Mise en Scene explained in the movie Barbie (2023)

Hello everyone, myself Grishma Rawal, and today I will be presenting a frame study of the movie Barbie, which was released in the year 2023, directed by Greta Gerwig, and I'll be exploring it through the lens of film studies concept of mise-en-scene. So, what actually a mise-en-scene is? So, it refers to everything which is there within a film frame, including the setting, the lighting, the costume, the props, the composition, even the actor's performance. So, whenever these visual elements get blended together and they create a meaning and they shape the audience's perspective and understanding of the story. And in this presentation, I will analyze some selected frames of the movie Barbie, and I will show how the director is using the visual design to explore the themes such as gender, identity, also perfection, and the contrast between reality and fiction. So let's begin with the opening scene of the Barbieland.
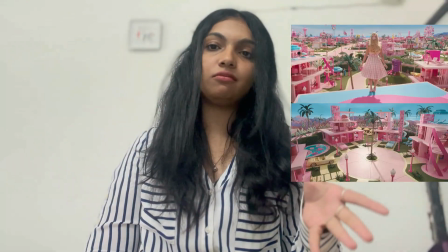1:09 So if the first thing which one notices is the setting.
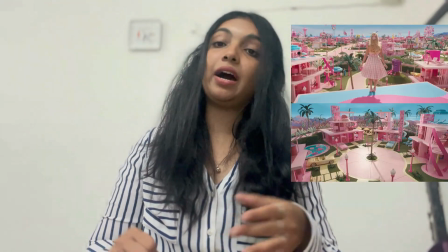1:14 So instead of looking like a real city, the Barbieland is resembling a life-sized dollhouse,
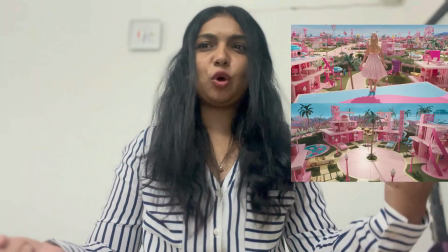1:21 and the buildings have open walls, oversized furniture,
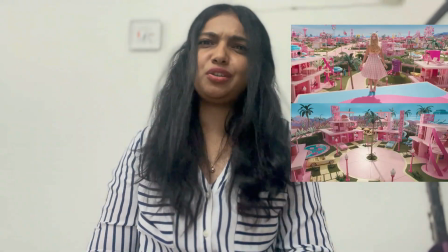1:25 and toy-like production, which apparently we do not see in the real world.
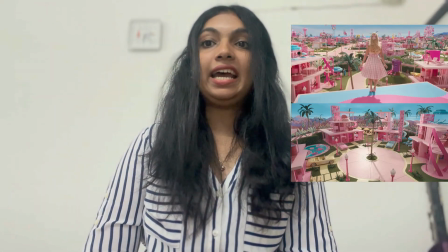1:30 So this creates an element of fantasy also, and it reminds us that it is a constructed fantasy world.
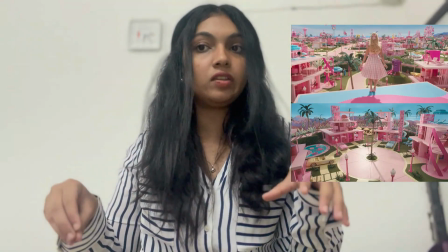1:38 Like they want to showcase something beneath it
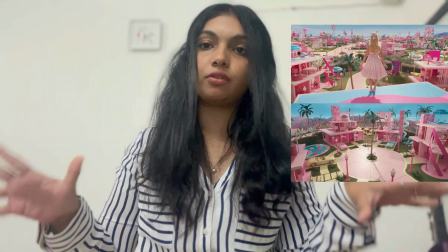1:43 which they are hiding from the outside by the construction of the fantasy world.
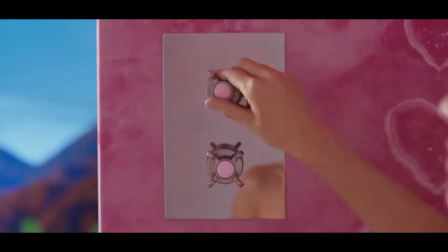1:50 So if we look into this scene particularly, then we see the color palette is dominated by pastel pinks,
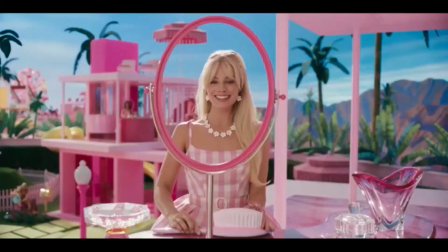1:58 blues, and yellows, and these bright colors,
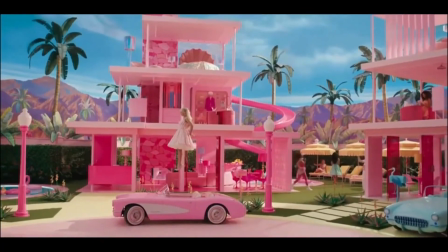2:02 they rather like they are creating an atmosphere of happiness and perfection,
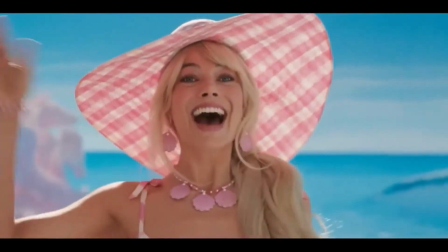2:07 while also referencing Barbie is being used as a commercial toy.
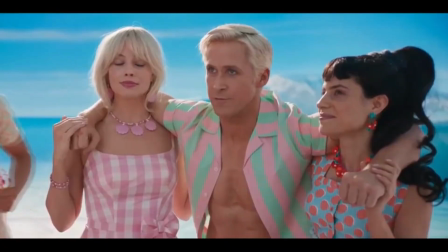2:12 Like everything is well fitted in the frame, but
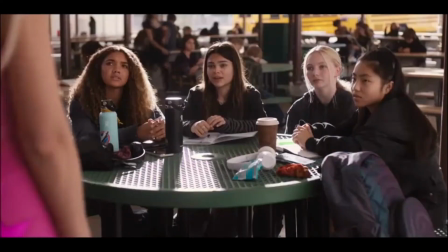2:17 Barbie is the center over there, so like that creates some personified image of Barbie.
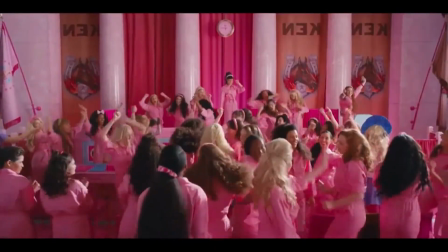2:25 Like they are using Barbie as a tool rather than an actual person.
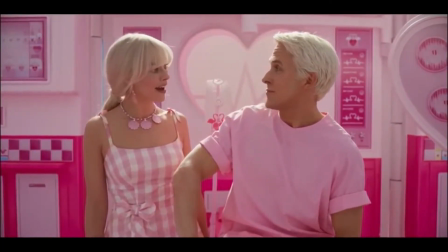2:31 And the lighting, which is very high key, so meaning is that there are almost no shadows,
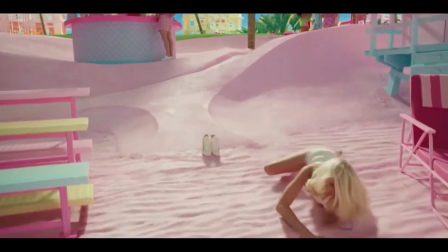2:38 like only in this one frame we can see a shadow of Barbie, which is also behind her.
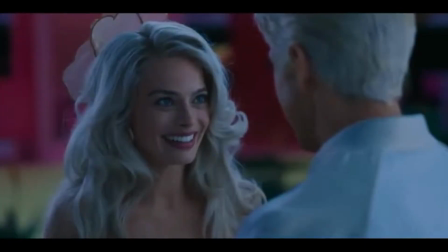2:46 So this creates a cheerful environment, like where everything appears flawless,
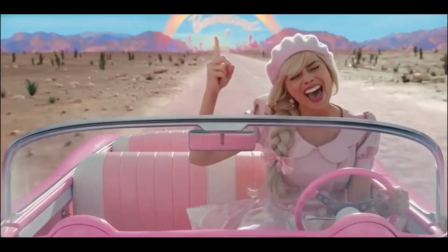2:52 or they want it to look flawless, perhaps. So next up we have Barbie's dream house,
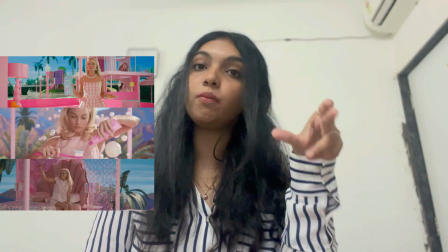3:00 and we'll be focusing more on the props, the costume, and the composition of this frame.
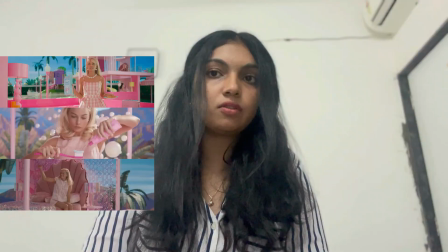3:08 So here we can see that the dream house is functioning almost like a real stage set,
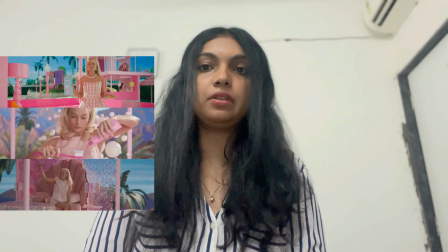3:16 or like a film set perhaps, and the props, they are intentionally oversized.
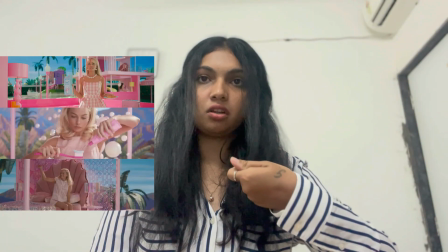3:23 Like look at the brush, look at those toothpaste,
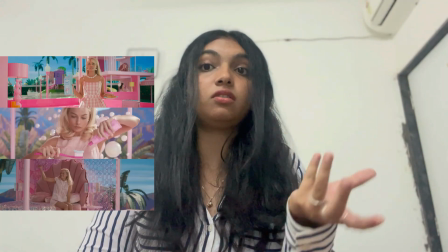3:27 so that might resemble to children's toys rather than practical household objects.
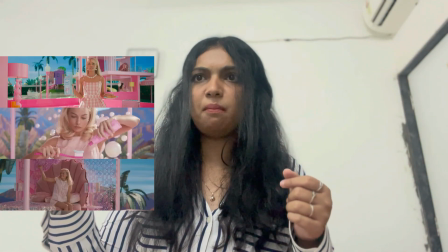3:34 Also, if we look into this frame, then the bed is also very weirdly designed,
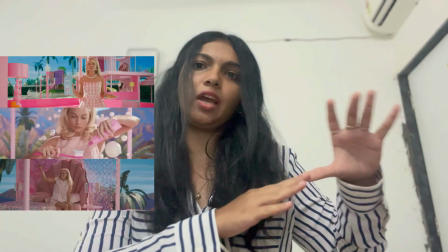3:42 so which is quite into children's ideology, not in an adult's household we would see this.
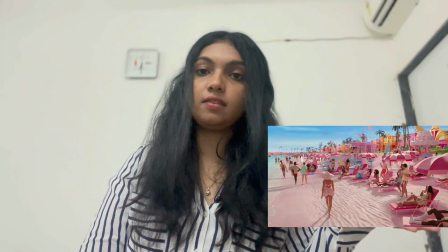3:49 So if we look into over here in this scene, that Barbie's outfit,
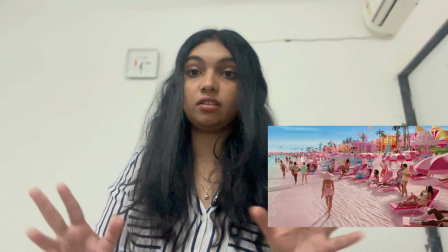3:54 the background, everything is color coordinated, everything is symmetrical, pink, everything is pink.